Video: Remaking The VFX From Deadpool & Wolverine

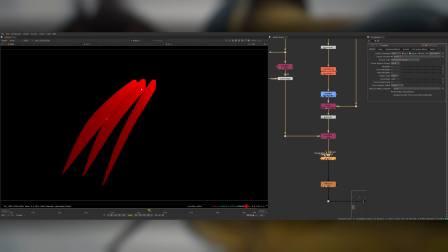Once I've applied this treatment to the depth pass, I can then shuffle this back in, and set my desired focal distance within the bokeh node, and then just turn up the defocus to taste until there's some nice defocus falling off at the end of the claws when they get closer to camera.
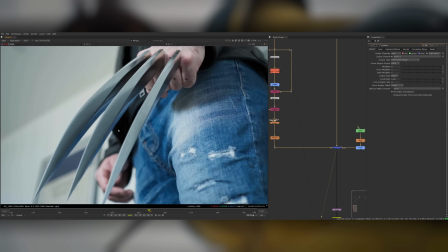I'm also doing some last minute black and white point adjustments. The color chart process gets it pretty much all the way there.
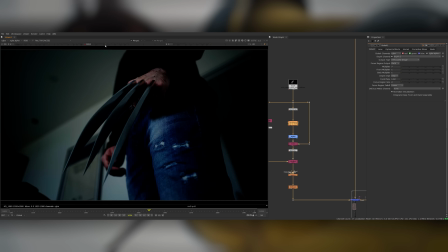I just made a couple of tweaks just to make the highlights on the claws ping slightly more, so I made them a little bit brighter.
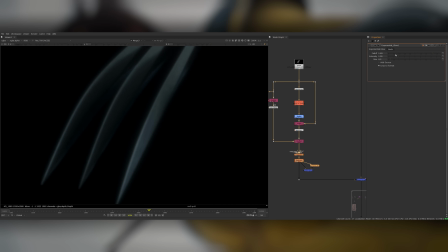I also added a very subtle glow just to mimic some bloom coming off the hottest highlights. Then I finally plucked up the courage to remove all of these tracking markers.
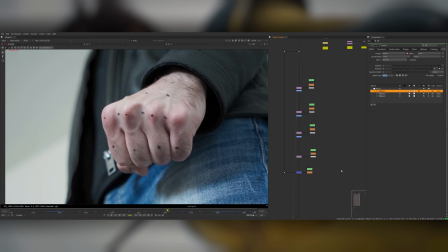With the beauty of editing, they disappear just like that,
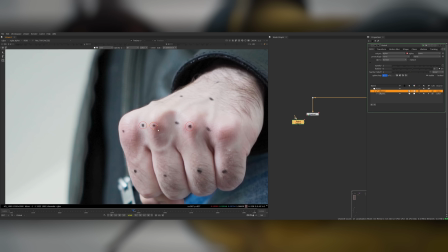but the reality is I spent about 20 minutes tracking the different sections and then transforming the pixels nearby over the top and then grading them as necessary to remove the markers.
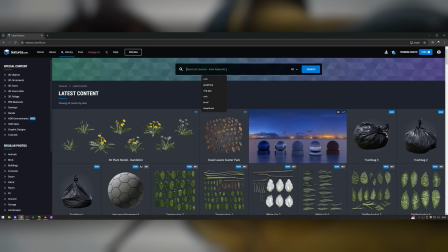For an additional level of detail, I wanted to add a couple of frames where the holes that the claws had made were closing up in the hand. So I jumped onto textures.com and found a texture of some meat.
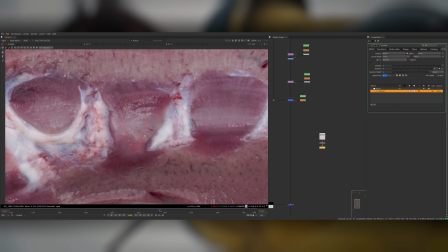I'm vegetarian, so this image was actually slightly nauseating to look at.
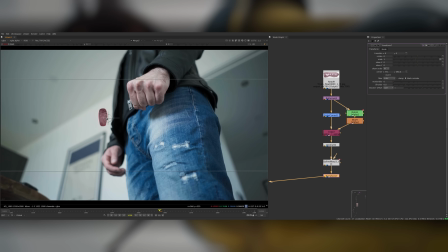I cut out a small section, color graded it slightly to get the desired effect, and then used a fractal blur on the edges just to roughen them up slightly with some noise, and then transformed and animated this into place.
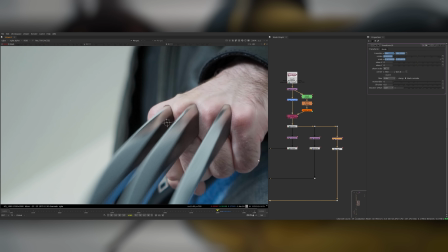So as the claws disappear, there's just about 2 frames where there's some lingering cuts on the knuckles that are disappearing.
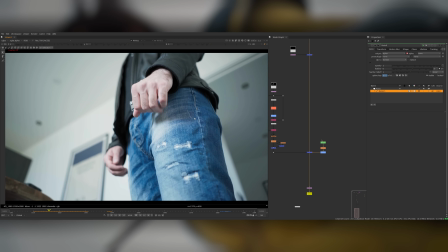Now at this point, I actually thought I was done. Whenever I think a shot is finished, I just watch it on loop for a few minutes, and I was staring at it just thinking something's not quite right,
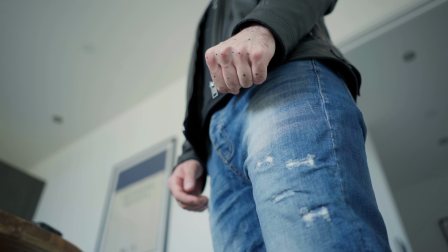and then I realised, here in the original shot you can see my hand, and then the shadow of my hand on my leg,
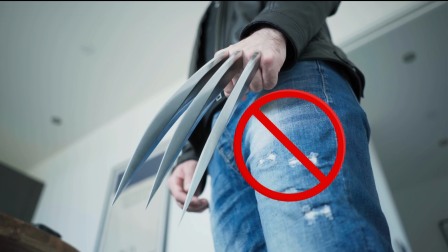and then in the final comp you can see the claws and no claw shadow on my leg. So I just placed a massive cylinder in the scene to go where my leg was.
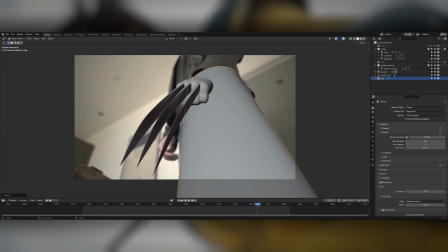Doesn't need to be super precise, it's just something to catch the shadow.
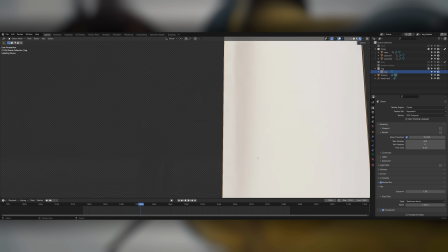The HDRI wasn't quite producing sharp enough shadows for this, so I actually went in and added an additional area light into my scene.
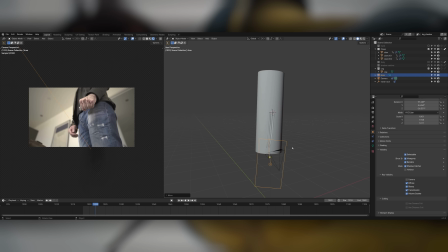I set the size to be quite small so that the claw shadows would match the sharpness to the actual plate, set the cylinder to a shadow catcher and rendered this out as a third separate render pass.
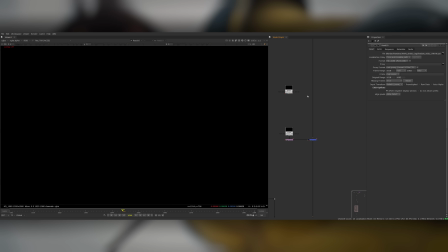Then I dropped this into Nuke, and the final thing to do is just make sure it's isolated to that part of my leg.
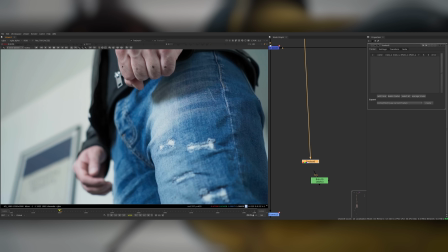The model for the shadow catcher in 3D wasn't very precise, it was just the curved face of the cylinder. I did a 2-point track on my leg and then used this to track any masks onto my leg.
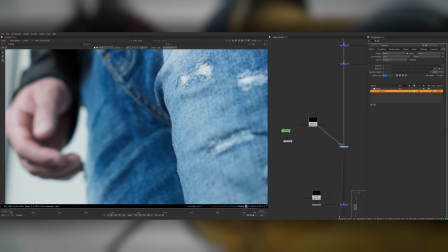I was going to completely roto it, and then I realised that my front leg was actually a lot brighter than my back leg, and I thought, work smarter not harder.
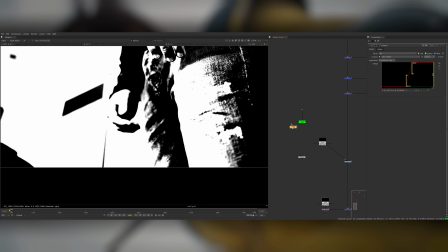So I did a luminance key on my leg and was able to pull about 90% of the outline of the leg just from the luma key.
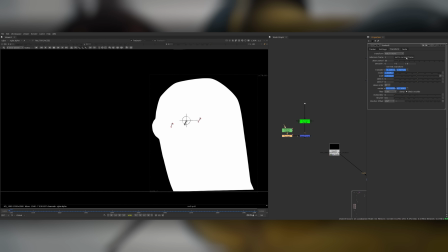Then I did a quick mask just to get any bits that the key didn't pick up, and then used that entire alpha that I just created as a mask for where the shadow catcher would go.
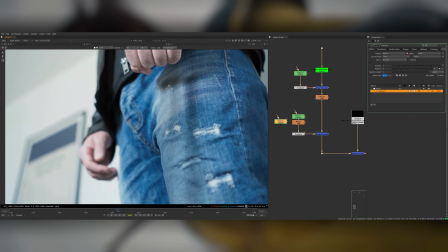There's a bit of overlap at the top where the claw shadow is then going on top of the original shadow from the plate, which obviously isn't photorealistic because they're from the same light source.
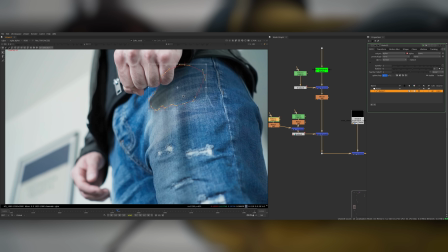So I did a mask as well around the original shadow of my hand so that the CG shadows from the claw are occluded from that area. Blurred it a little bit so that the edges blend in nicely. And that was the final stage for the VFX work.
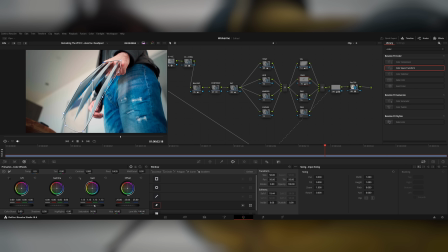Then for the final cherry on top, I jumped into Resolve and gave it a nice color grade to really bring it to life. And with all of that work done, again, this is what the final result looks like.
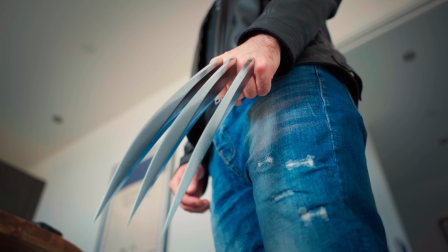I hope you think it looks cool. I think it holds up really well, even against the claws in the Deadpool trailer, which is some great VFX work.
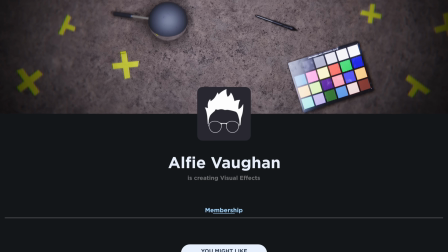If you're interested, the project files from this video are available on my Patreon.
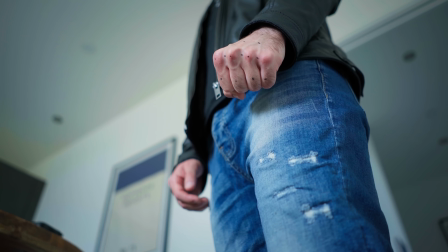You can download all of the footage that I used in this video, the 3D model of the claws, the HDRI, the blender scene with the animation.
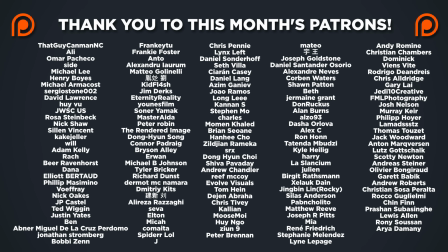It's all on there for you to have a play with. Leave a comment below for what effect I should try next. Consider liking and subscribing if you enjoyed, and I'll see you in the next video.